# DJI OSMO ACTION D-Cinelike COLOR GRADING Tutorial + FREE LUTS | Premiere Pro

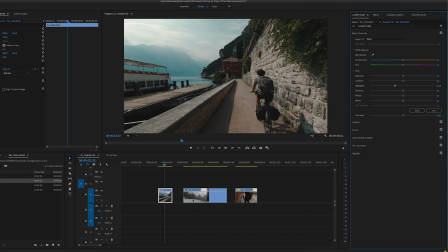4:22 And then I would like to bring the shadows up to get some details here on the darker tones or in the shadows. So let's bring that up a little bit, and I'm going to leave everything else. One thing that I would like to do, I would like to make it a little bit warmer.
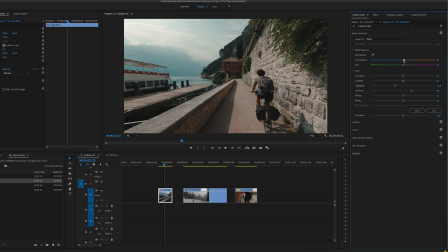4:35 So let's select temperature and bring that up just by a little bit to make it a little more orange, warmer.
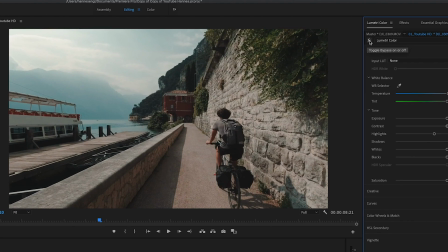4:42 And now if we click on the top here on this icon, we can already see what we did till now.
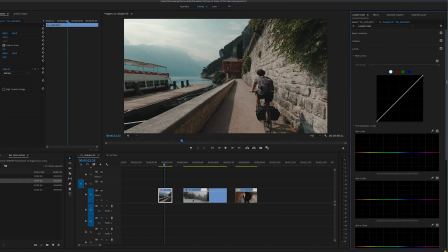4:47 It already looks pretty cool. Now let's go into curves. One thing that a lot of people don't do in the beginning, but you can really do a lot in the curves here.
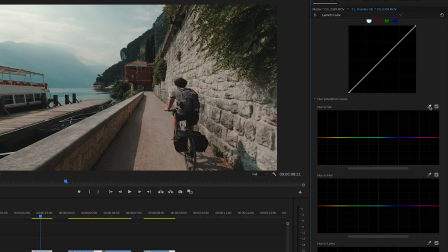4:56 So we have hue versus set, and here you can basically choose one tone in your photo, and then you can bring down or up the saturation of that tone. And in this one I feel like the blues here in the background are too much saturated, so let's click on this here, and then we can choose this exact blue tone. Then you can see it makes these 3 points here,
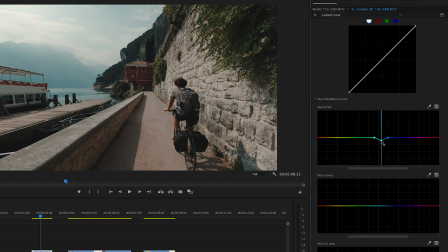5:15 and then you're going to take the middle point and bring that down until you think it is okay. I would say just a little bit down, somewhere like this. And now we don't have this blues that saturated.
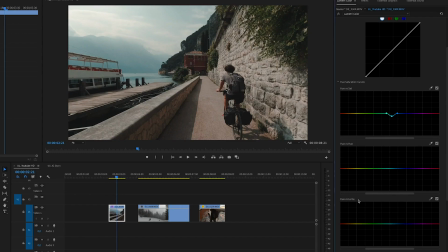5:26 We also have hue versus luma that is pretty much the same, but here you can bring down the exposure of one specific tone. So let's select this blue tone again here in the background. And then we have our point again, and I would like to bring it down. I would like to bring it down to get some more details here in the background again of this mountain.
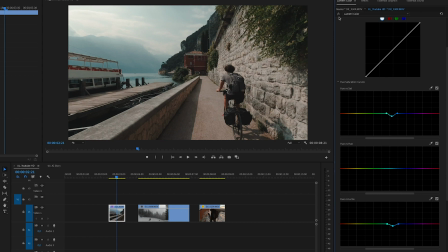5:45 And I feel like something like this looks good. And if I turn here color correction on and off, I already really like how this looks like.
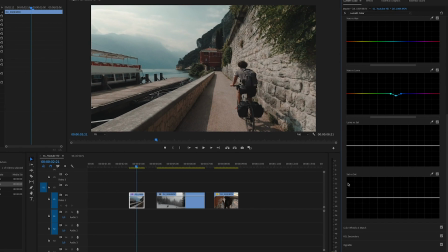5:52 The last thing that I can do, as sometimes do this, is vignetting.
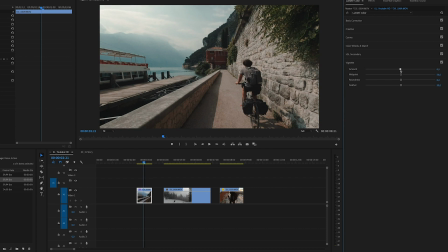5:55 I can add a little bit of vignetting to the clip to make my subject in the middle stand out a little bit more and fade the surrounding kind of. So I'm going to bring a little bit of black vignetting into it, but way subtle. And now let's check out the before and after.
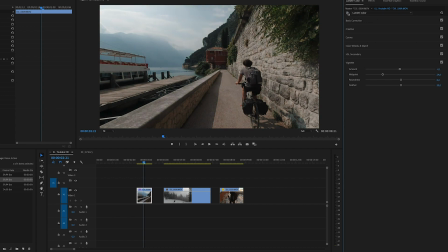6:08 You see here you have the before of the D-Cinelike footage, and here you have with all your effects added, and it makes actually a lot of difference.
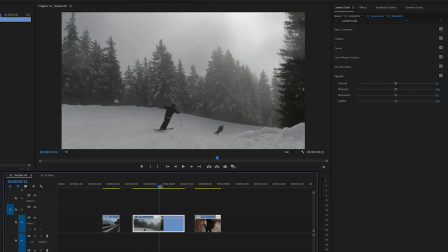6:15 So let's move on to the next clip, which is the skiing clip. Let's choose a nice frame. We're going to start with the LUT again.
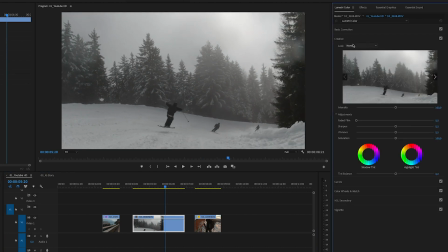6:21 So let's go to creative and let's select look. Browse. For this one I would like to choose Dolomite, and as you can see this one looks way strong,
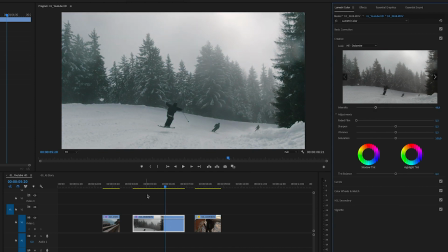6:30 so let's bring it down first, maybe something like 50, and as you can see there's still some things that you can do with this clip.
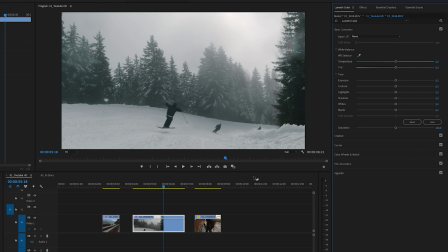6:37 So let's start with basic correction, and what I see right away when I look at this clip, it looks way greenish, so I would like to change the tint a little bit more towards the magenta here. So let's just do a little bit of that, not too much. You should always keep everything way subtle. I think you can hear it with the little bit that I always say, but it is important. It is so easy to go too far with color grading, and that happens a lot in the beginning.
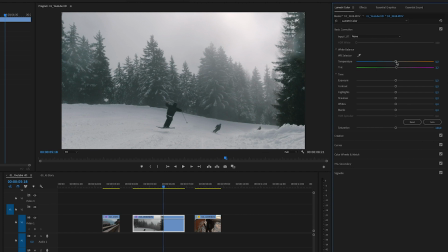7:00 Then it is also way cold. We're going to make it a little bit warmer, something like this. In this shot, I would like to bring the highlights down and the shadows to give it a little bit more contrast here in the beginning. Then we can bring up the whites to get some exposure back or to make it brighter. And you can see it is still where it faded out.
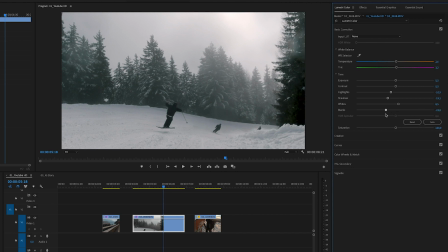7:18 So we are going to take the blacks and bring them down until we have some darker tones also, so that it is not so fade out. And that's it for the basic correction. Let's now go again to creative. In creative, you can also choose a shadow and a highlight tint. I like to do that. And here, for example, I would like to bring some warmer tones into the shadows.
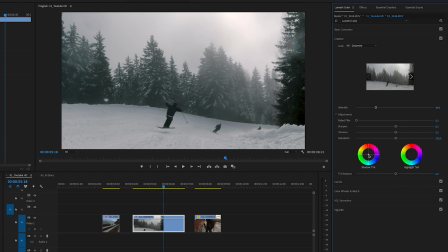7:35 So let's take this middle point here and bring it a little bit up towards the warmer tones. It is way easy to overdo it here with this slider, so with whatever, this circle. And then for this, I would like to bring the highlight tones towards this bluish here. So let's bring them down here towards the blue side.
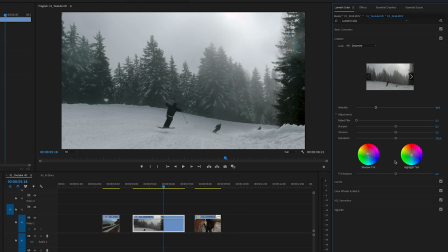7:55 Now we made our shadows warm and our highlights a little bit colder or cooler.
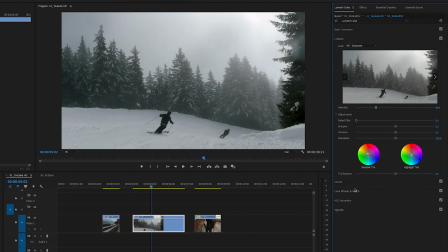7:59 If we look at the before and after, it looks already pretty good, but I would like to show you something in the curves.
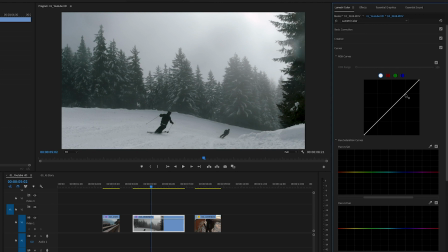8:05 We can still add some contrast here with the curve so that it isn't that fade out. So let's set a point here in the highlights, a point in the shadows, and one last point in the blacks. To give our footage now contrast, we will bring down the highlights a little bit.
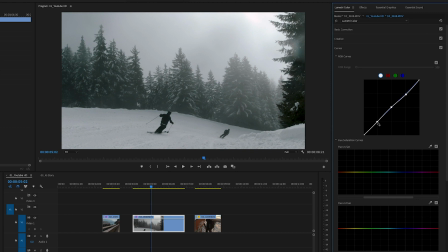8:18 Next up, you will bring up the shadows a little bit, and lastly bring down the blacks to make it a little darker and to give it more contrast. You can play around with this, as you can see.
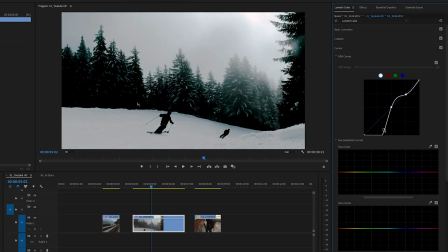8:27 Gives it way more contrast if you go down here, and that way it looks more faded.
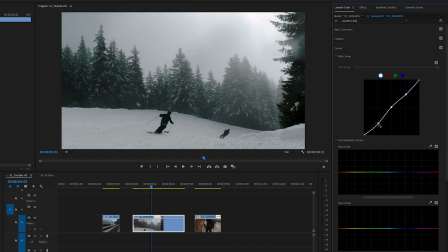8:32 We're going to apply some darker tones. Something that I still see here that we can change is the shadow tones, so the darker tones look way greenish. To change that, go up here into the curves and select only the green channel, and then set your 3 points again. Always set them on the crosses or whatever you call this, where these lines match, and then you have your blacks, your midtones, and your highlights.
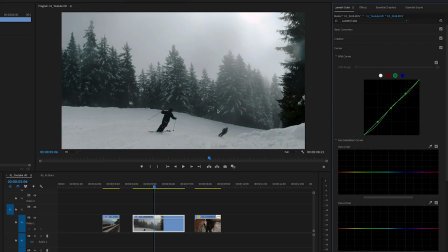8:54 Now by setting these keystones here, we can and change the saturation of green in our highlights and in our shadows and in our blacks individually. So you just go to the blacks. Then if you bring this down, you can play around with it. You see that there are now a lot of magenta tones.
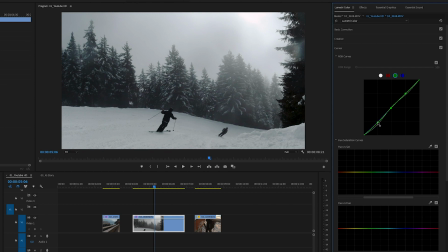9:09 That way you can change the tint in your blacks only. So we're going to bring this down because it looks too greenish on this side. Just a little bit. Don't do too much here. But I think something like this is okay.
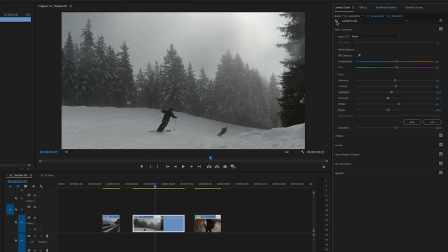9:21 And if we check out the before and after, it looks way better now. We gave some contrast. I would already leave this here, but here's one pro tip that you can do if you're more advanced and if you would like to get even more out of your footage. You can now go up here where it says Lumetric Color and click on there and say Add Lumetric Color Effect. And then it adds another Lumetric Color and you can separately edit them.
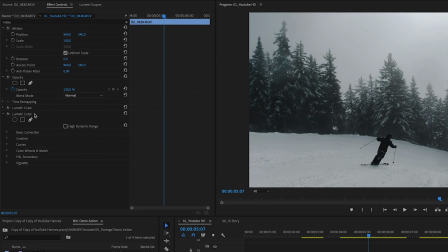9:42 The reason why we do that, we now go in our new Lumetric Color panel, and that has no changes yet. We haven't done anything to this yet, but I would like to draw a mask here, which if you don't know, a mask is just you select a part of the frame and then the effects that you apply onto the mask are only applied for that part of the frame.
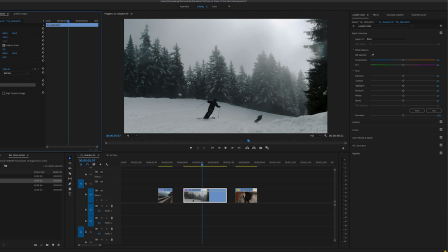10:00 And in this case, I would like to bring down the exposure of this part here on the top so that the top of the trees doesn't look that fade out in the end. You don't need to do that, but you can play around with it and it's cool to do more advanced color grading.
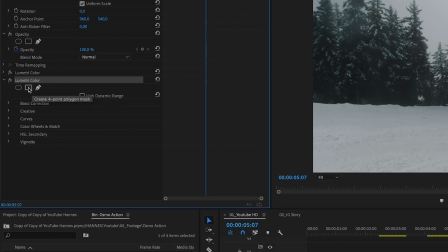10:13 Select this here to create a 4-point polygon mask. I just read how it's called. It's basically just a rectangle and it creates that for you. Adobe created now this rectangle for you that you can change the points. So thanks Adobe.
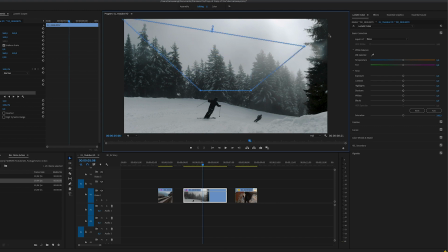10:28 Take this point to bring it all the way up there, and then you take this point to bring it all the way up there somewhere after the corner so that it's outside of the frame. We would like to have our line here where the trees end,
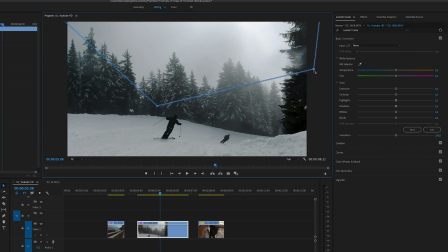10:38 and so let's select this point and bring it somewhere like this to start with, and then you can choose where this line should go.
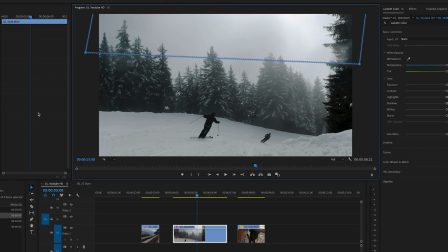10:45 I would say somewhere like this, that is great. And then now you should go here to feather and change that. Otherwise the things that we are going to do on this mask now here are going to be in a hard contrast with the other side of the frame. But if you change the feather and bring it up, it fades it more into this new correction. It seems very complicated, it is not in the end, I just don't know how to explain it.
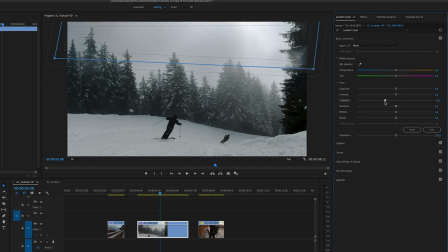11:06 I'm not very sure how well this is going to work out now, but what you are going to do is bring down the highlights and bring down the overall exposure to make it a little darker, because it is way overexposed that way to make it a little darker. What I think would look kind of cool is if we would make it a little warmer to fake a golden hour look anyway. So if we make this warmer now, let's see how that plays out. Just a little bit.
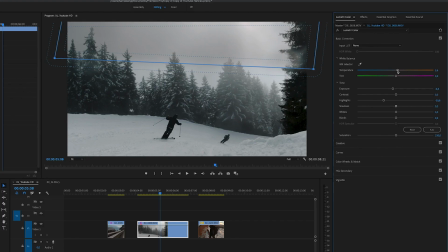11:28 You can make a fake golden hour look. It now looks a little bit like there was fog during golden hour. You often have these moments in the mountains when there is a lot of low fog and then you have golden hour and it looks super cool. If we check out the before and after now, it didn't do a whole lot, but just to show that you can do this and that you can play around with these things. Guys, I'm sorry for the interruption, but sometimes I could just smash this Sony camera. Yesterday I was already filming all the tutorial, I finished it, and then later I realized that the battery turned off and then it got dark.
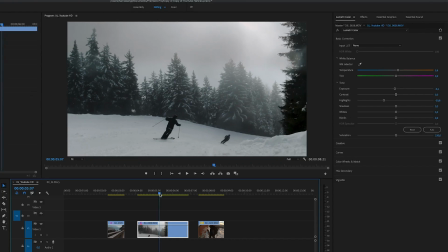11:58 But yeah, that's not going to stop us, we are just going to continue where I stopped yesterday. Yesterday I showed you how I calibrate this clip and we finished it. So we have the mask on the top and then we have the overall lumetri color correction. And then I have one more clip that I wanted to show you, which is this one. And that is the last clip for the day.
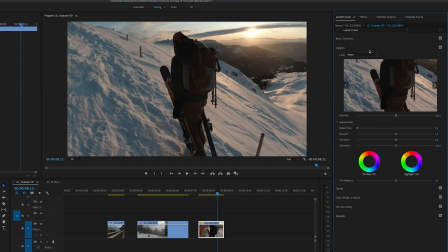12:17 As always, we are going to go into creative again. And then we're going to say look and browse.
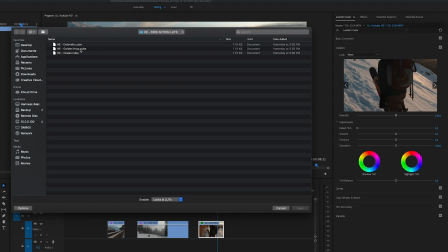12:22 And then, as you can already imagine, we are going to choose golden hour here to even get, I mean, if the title says golden hour, you probably choose it.
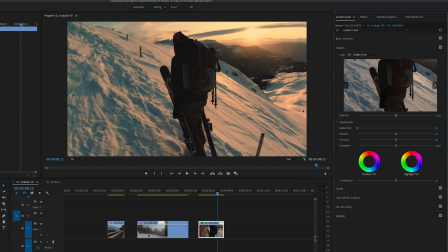12:31 So let's double click on that. It comes out very strong, but I like it already.